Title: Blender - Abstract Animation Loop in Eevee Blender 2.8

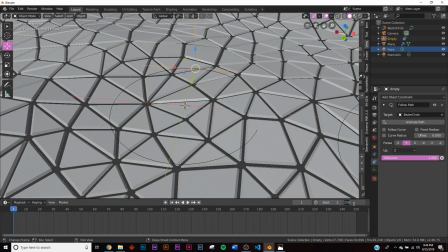[8:21]
Now let's animate it really quick. So right here on end, we're gonna give it 120 frames, just like that.
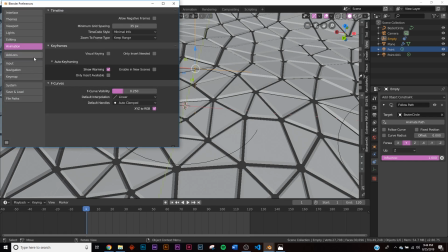[8:28]
And in your edit on the preferences, make sure that in your animation tab that your default interpolation is on linear.
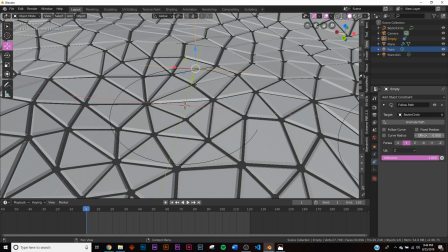[8:34]
So now we have this offset. So insert keyframe, go to the very end, hit the right arrow so you're at frame 121, and type in 100 in your offset, just like that. And you're gonna see it go around in that circle, and it's going to be a perfect loop. So now we got to click the plane,
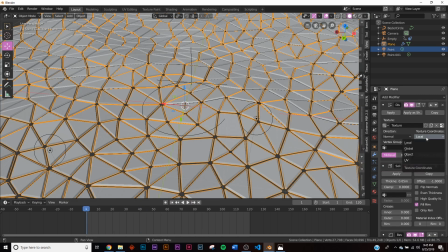[8:52]
go to the displace modifier, and where it says local, go to object and pick the empty. And we'll watch it animate. So right now it is running at 9 frames a second.
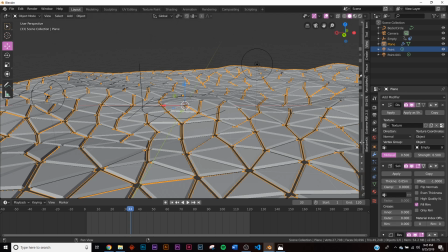[9:03]
That's because of the bevel. It's giving our scene too much topology, at least for my computer to handle. So what I'm going to do is hit this little icon right here called real time, and it'll just turn that bevel off.
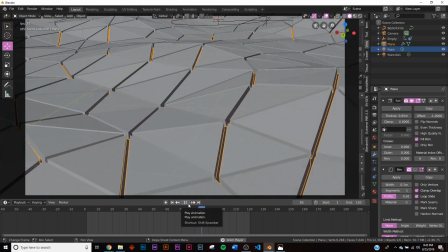[9:13]
And now we can watch it animate in real time. So now we have this nice smooth animation.
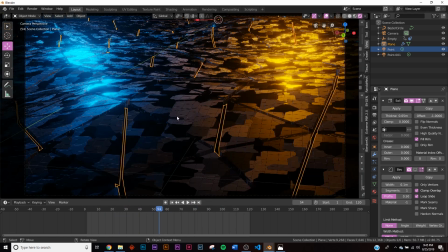[9:20]
Let's go back into the render view, just to see how this looks.
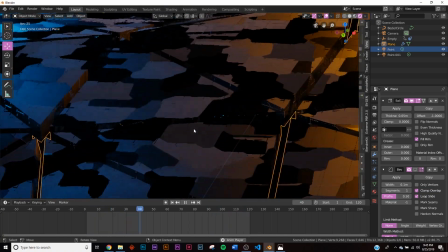[9:24]
It's looking really cool, but we're having a problem, and that's because the Voronoi is moving around.
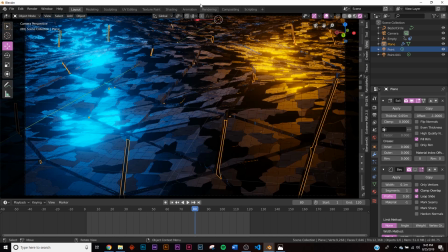[9:31]
It's kind of a cool effect, but that's not what I want to see. So what I have to do is I'm going to go back out of that view.
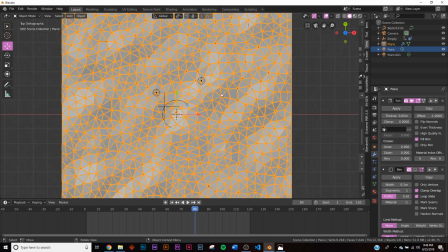[9:39]
I'm going to hit the tilde key, click all the way to the top, and the tilde key is right under the escape key, at least for laptop users.
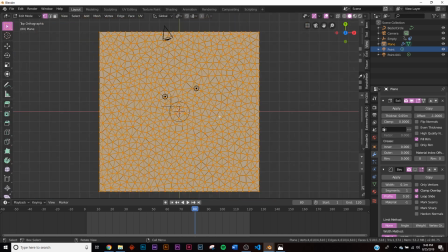[9:45]
So what I'm going to do is I'm going to hit to go to edit mode, hit U to unwrap, and click project from view.
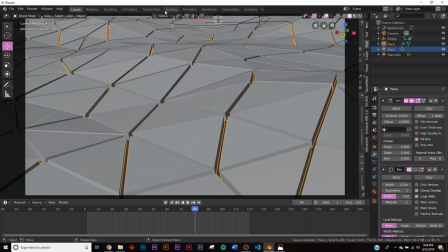[9:53]
And so what that's going to do is when we go to the UV editor right here, you're going to see it. So
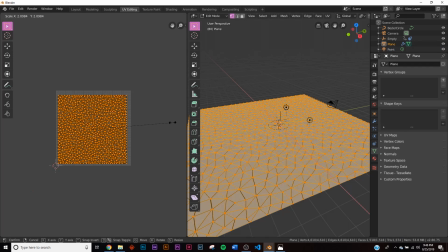[9:59]
I'm going to hit B to box select, scale it all the way up to it fills this little box here, just like that.
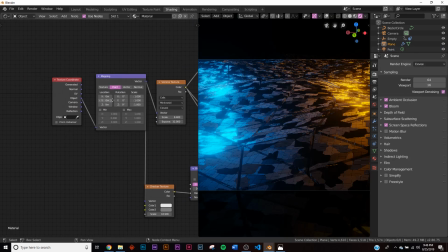[10:06]
And now let's go back to shading. And instead of object coordinate, we're going to be using the UV coordinate.
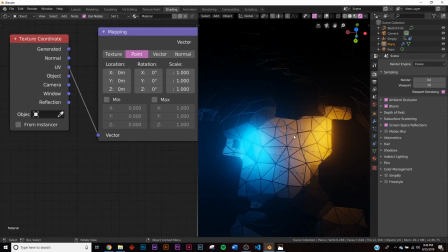[10:13]
And that's going to be used those UVs we just unwrapped. Now we have to scale up everything by quite a bit.
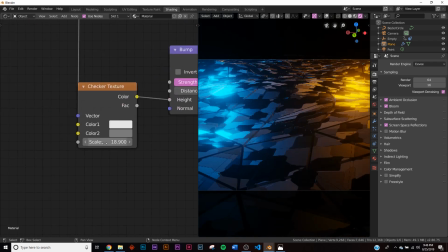[10:19]
So we'll just redo just like that and then go to the checker and scale him up by a bunch as well. So just like right around there.
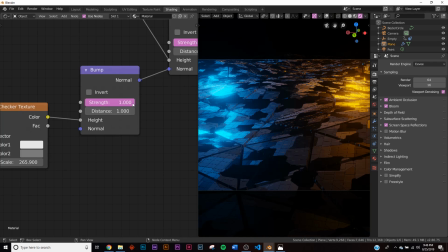[10:33]
And then also for the checker texture, I'm going to bring down the scale a little bit so it starts playing with it.
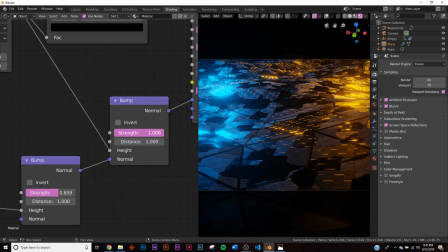[10:39]
The scale's all the way at one. It kind of doesn't look that great. So we bring that strength down, then it starts playing with the lights and it just looks better.
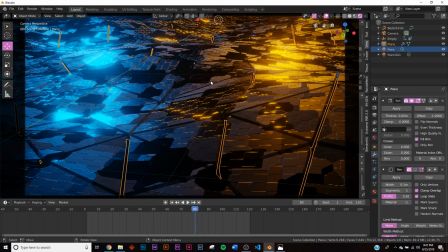[10:46]
I'm not sure why, but that's just what I found from experience. And let's click that bevel and see how this looks.
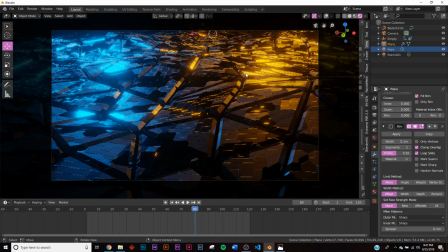[10:53]
So this is looking really, really cool. Now, to make it pop, let's add in some camera. Some depth of field. So click on your camera, click on the little camera icon and click depth of field. And then sort of zoom in where you want it to be focused.
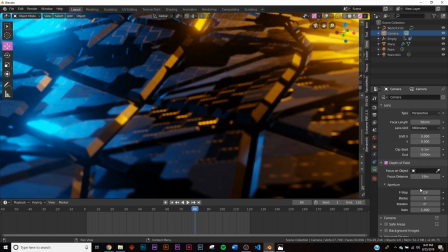[11:09]
I want it to be focused right here. So click on depth of field and your focus area, focus in on the spot you want. So that's going to be right here. And then on f-stop, that's going to depict how specific,
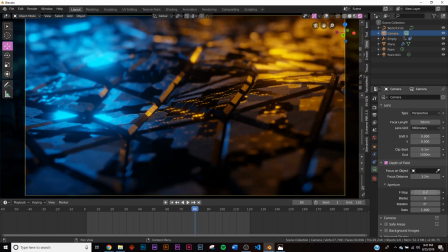[11:20]
how sort of hairline your focus is going to be. So like that. So I'm going to bring it. My f-stop looks maybe about that.
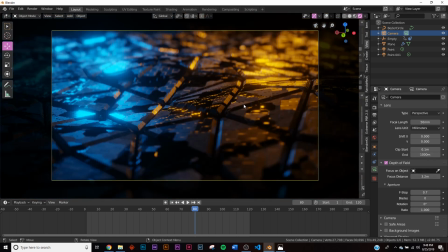[11:30]
And then make sure my focus distance is good. And if I were to click the animation, let me turn off the bevel.
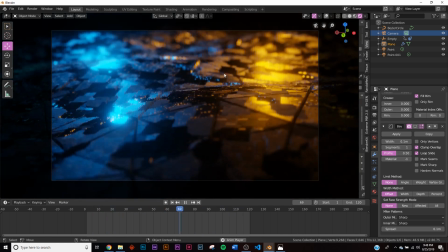[11:38]
You get a better focus. You get some foreground blurring and some background blurring. And overall, this is a really good composition.
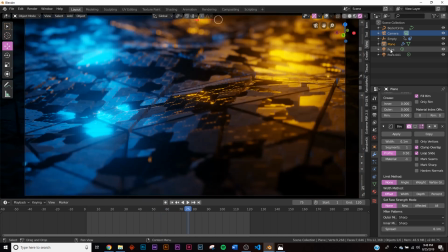[11:45]
So now what I want to do is start increasing the brightness of these lights.
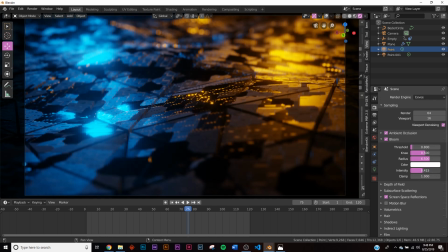[11:49]
But first, let's bring down the intensity of the bloom by a little bit so that the lights aren't too... the bloom isn't too crazy. That'll get kind of blown out.
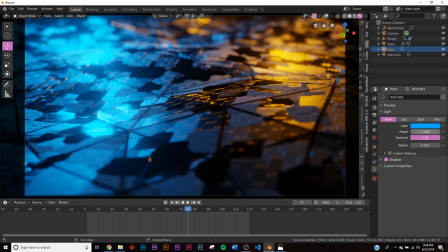[11:58]
So let's turn down the bloom, and I'm going to give it a strength of 200 on each
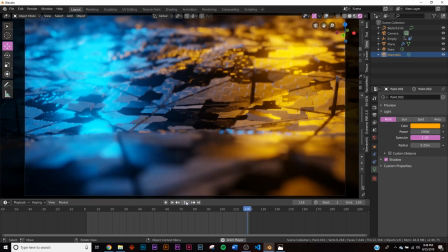[12:06]
light so we can kind of see everything nice and bright, but you still have that sort of light fall off
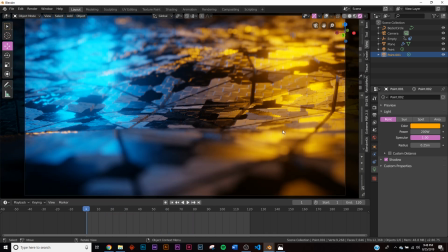[12:13]
just like that. Then what we can do, just to make sure that everything looks good, go back and turn that bevel right back on.
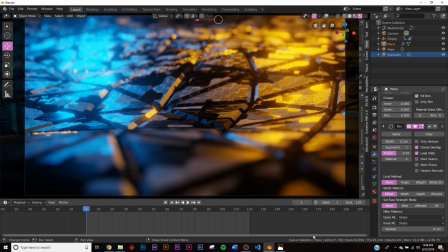[12:20]
Now, if you saw in the animation, we saw these really, really cool,
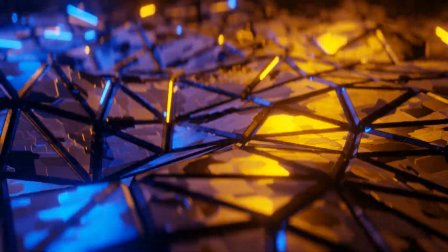[12:25]
interesting reflections happening, and that's how, and the way I did that is a wireframe.